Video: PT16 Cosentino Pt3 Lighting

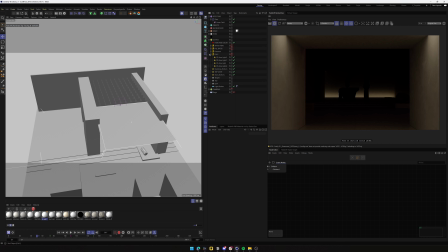(4:04)
Sorry, this scene is super slow because it was built in an older version of Redshift, and yeah,
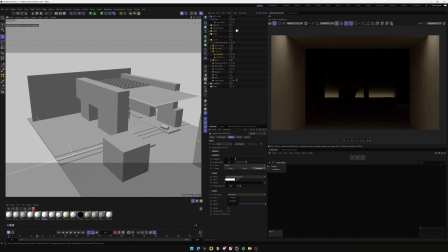(4:11)
it's not complex because it doesn't have that many geometry, but it's a little bit of a pain in the ass to work with. So yeah, these two, they are just like a really long area lights, a little bit of spread, so we can control exactly how much is hitting the wall.
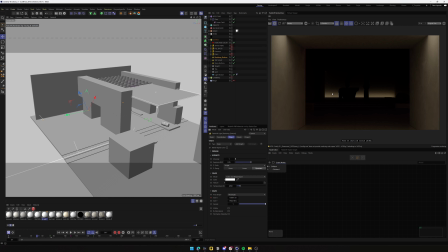(4:29)
If you put it higher, it will, like how it is, it will be a little bit more diffuse, but it's barely noticeable. If you put it like with a lower spread value, it will start to be like closer to the wall. Yeah, you can see.
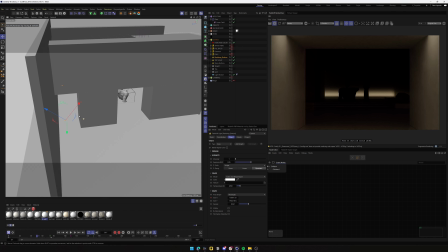(4:47)
So this is cool because you can kind of recreate this long LED lighting that you can find in museums, or for example. And what I'm doing here, sorry, what I'm doing here, I'm excluding it from the floor. This way I can put them wherever I want, basically.
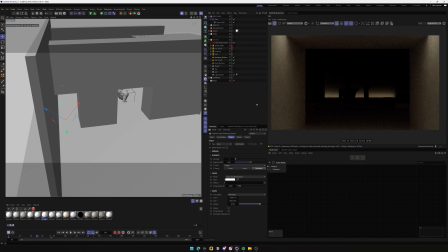(5:06)
And I find this is a really nice way of yeah, mimicking these light LEDs that you can see in a lot of galleries.
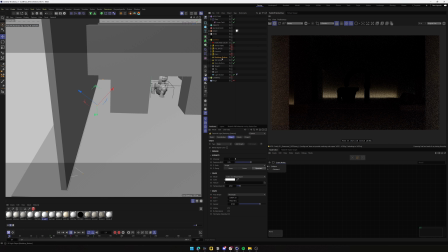(5:16)
Because otherwise, if you want to do this in a real way, you'll need to, oh shoot, this is playing. You'll need to model this. And of course, if you are going to be seeing these parts, you'll need to model it because otherwise it looks fake.
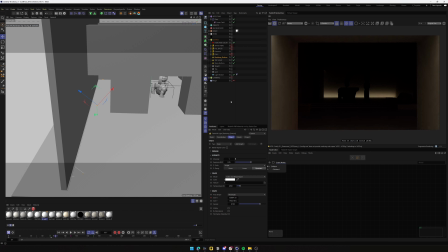(5:32)
But from this distance, I didn't see any reason why I should do it. I think I'm excluding the floor and I'm excluding this wall here. It's because it was creating like a different effect that I didn't want it.
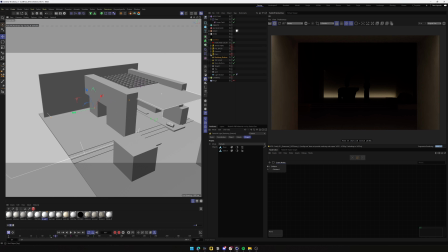(5:47)
And then second part of this setup are the field lightings. These are meant to illuminate the parts that we are not seeing. And yeah, as I always say, it's really important to work on the parts that you don't see because that
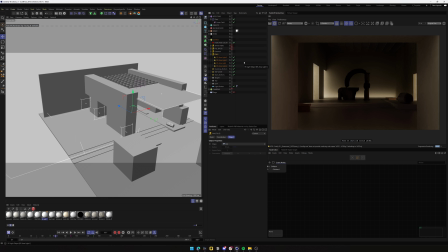(6:04)
makes you feel like the space is actually a space and it's bigger and there's something else happening on the side. It's yeah, soft diffuse lighting, nothing, everything in line with the rest of the film.
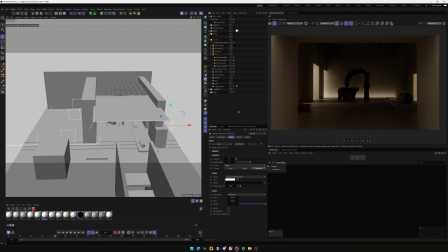(6:23)
So these lights, for example, are not animated. Like when you go to the first frame, there's some lights that have animation. For example, the spots that are highlighting the
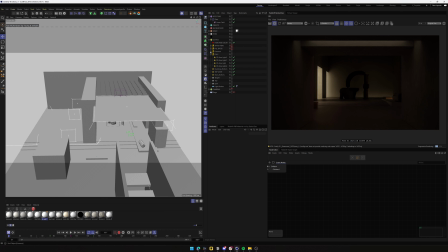(6:38)
sculptures and the entrance lights here, they are animated, but just slightly on the exposure. Nothing crazy. Like I just put it from minus 4.5 to minus 2.5 and that's it.
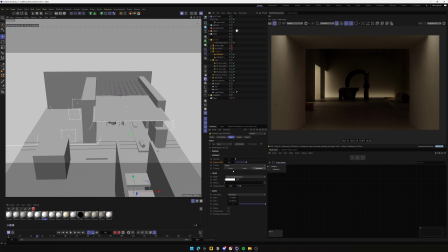(6:54)
So yeah, the lights that have a slight animation, but the other ones I decided to keep them just so we don't start at full black, you know.
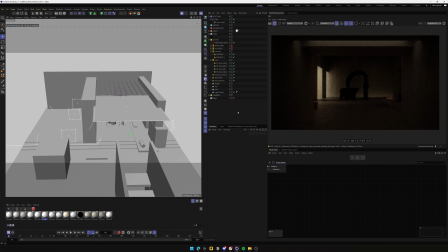(7:05)
This is already dark enough for me. You kind of see a little bit of what's going on. The backdrop here is also animated on the sides, so it creates like a effect, like it's lighting from the center towards the bottom,
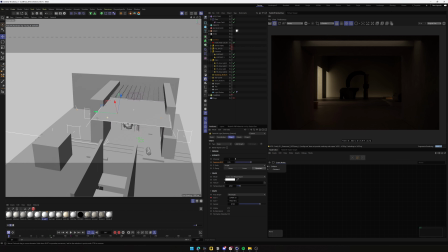(7:22)
the bottoms, sorry, towards the edges, towards the sides, and I think that that's a nice effect. But yeah, I wanted to keep like a bit of light overall, and also not give it all away on the first frame, so you still have some stuff to look at.
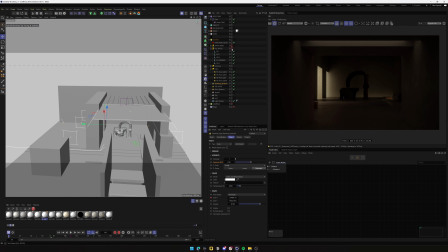(7:41)
Then the most important part are these spotlights, I guess, and the top lights, which I haven't spoke about yet, but you will see in a second. So these spotlights,
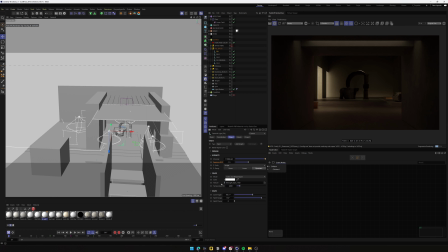(7:54)
they just have a tiny bit of a texture, and also I forgot to say that I'm using the temperature here to tint the color a little bit. You can totally do it just tweaking the color. I just prefer to do this sometimes when I'm trying to do some warmer tones.
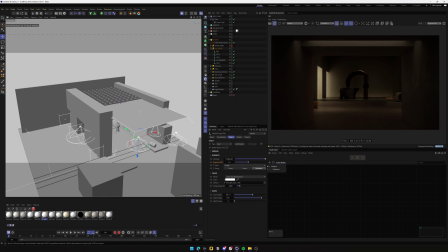(8:11)
I tend to do it with the temperature because I feel it gives you realistic values of lights that you see usually, especially if you are using the lights that you could find on bulbs or LED lights that you can find around your house.
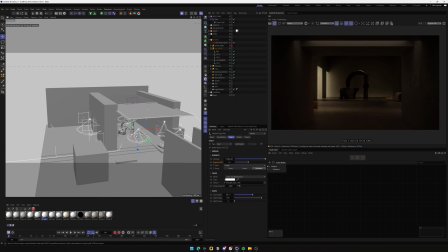(8:26)
So yeah, that's something that you could look for. But like, for example, the super warm light bulb that you can put in your living room is like 2700 and stuff like that. They are like set numbers,
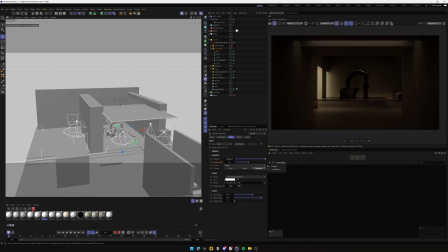(8:41)
and it helps with the realism because you're not getting something that's maybe a little bit too bluish or cold or a little bit too warm.
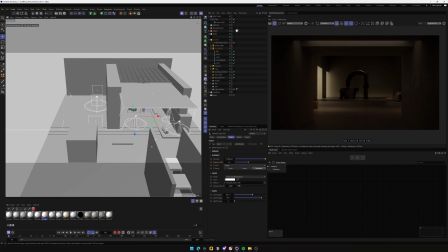(8:51)
So yeah, it's a nice value. Yeah, I just did a little bit of the same.
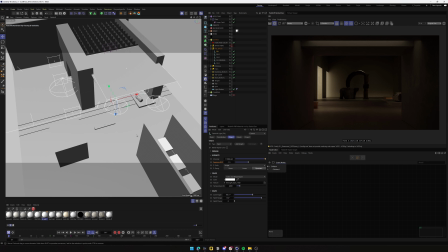(8:56)
Here I decided like I'm going to put some spotlights, but I also don't want them to be like the main ones that we are going to see here in a second, because we are just meant to be adding a little bit of depth to the scene.
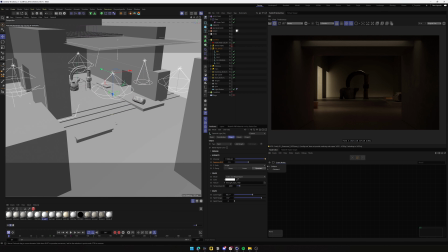(9:11)
So obviously what I decided is like, okay, if we have a bench here, maybe it's cool that if you were sitting there, you have a little bit of light. And also, for example, if you have this sculpture here that's sitting around, well, you have that, but without making it like super harsh or whatever.
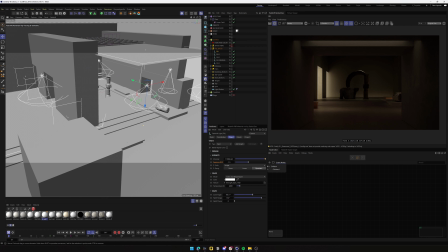(9:27)
And yeah, I think we're fine. For example, here it's just creating a little bit more of effect.
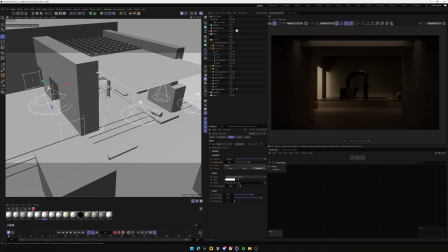(9:33)
But yeah, I don't even think this is visible. I don't know. I think the scene evolved a lot, and this cube wasn't here.
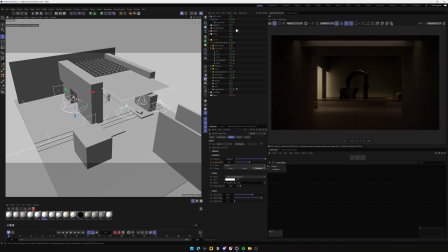(9:41)
So at some point it was visible, but I think this one is necessary right now.
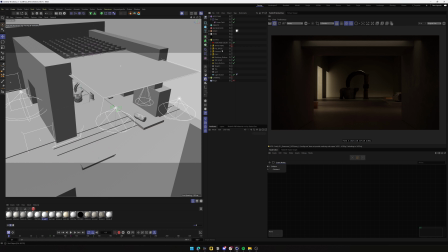(9:47)
And then and then just the spotlights.
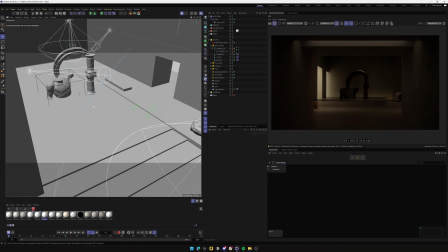(9:52)
Yeah, to be honest, it's nothing crazy. They are animated also too,
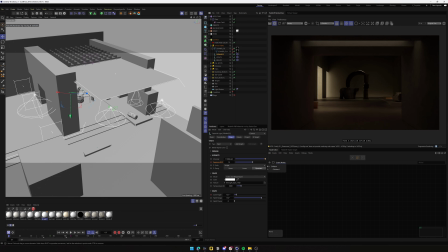(9:59)
because as you might know, uh, this has a voiceover that's narrating what's happening,
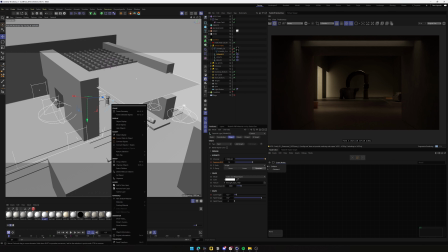(10:05)
so they need to turn on at different timings. So I just animated a little bit of the exposure and the cone angle.
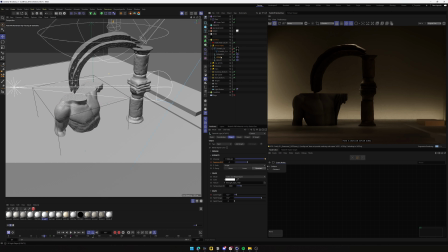(10:12)
I have the keyframe set for the exposure because it's sometimes I'm editing it a little bit, because when the spotlight is really tiny in terms of the angle, so the surface that it's hitting,
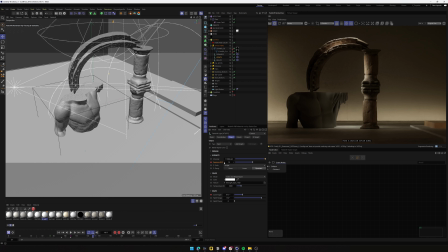(10:27)
if it's also harsh in the lighting, you'll see like a white spot. So I try to balance those two animations, because otherwise you'll end up with something that's not really very good looking. And I think this really helps a lot. Give it a go.
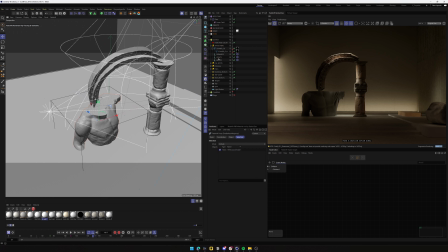(10:46)
If you animate the just the cone angle, you'll see, for example, let me remove this. You'll see that you have something that's a little bit too harsh, and yeah, it just helps to minimize that a little bit.
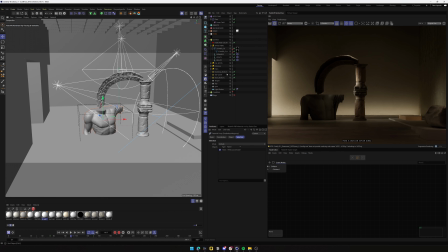(11:03)
And yeah, it's just like a really simple animation. But the thing with this scene is that the lights need to come as a sequence.
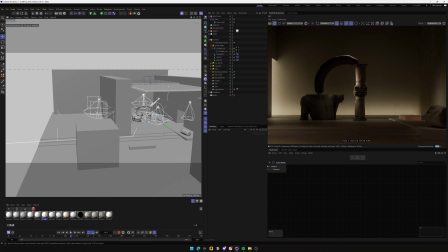(11:13)
So if you were to start from the beginning, not just to light the scene, because I think the process that I show you is like the good way of lighting this scene, like setting a base,
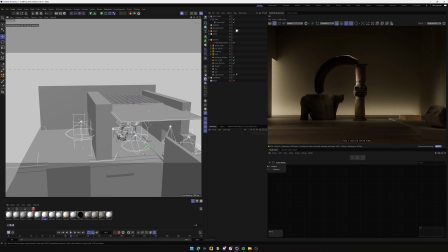(11:26)
then start to add detail to it, and then kind of think about how's the camera movement and what makes sense for it to follow. Like, for example, well, there's actually different ways you could totally animate this. You could start like just putting the backlights
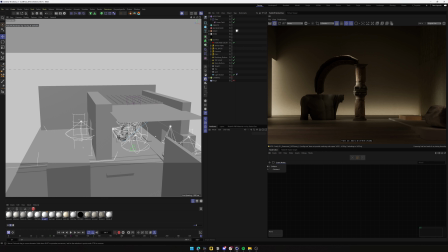(11:46)
on and then start to add some fields, but it kind of depends on the hierarchy you want to create.
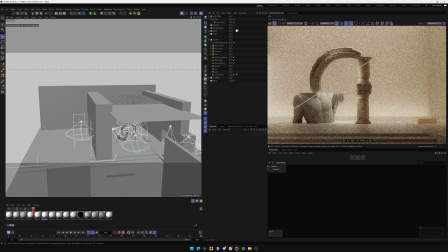(11:53)
Like, for example, if you are entering
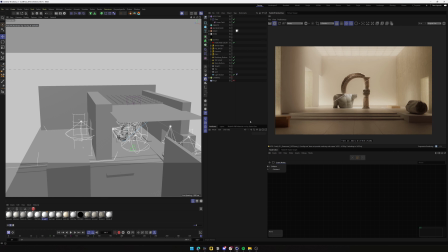(11:58)
the space and you are moving through the entrance and you are turning on those lights, and at the same time you are turning on the backlights, but in a really visible way, you are losing hierarchy.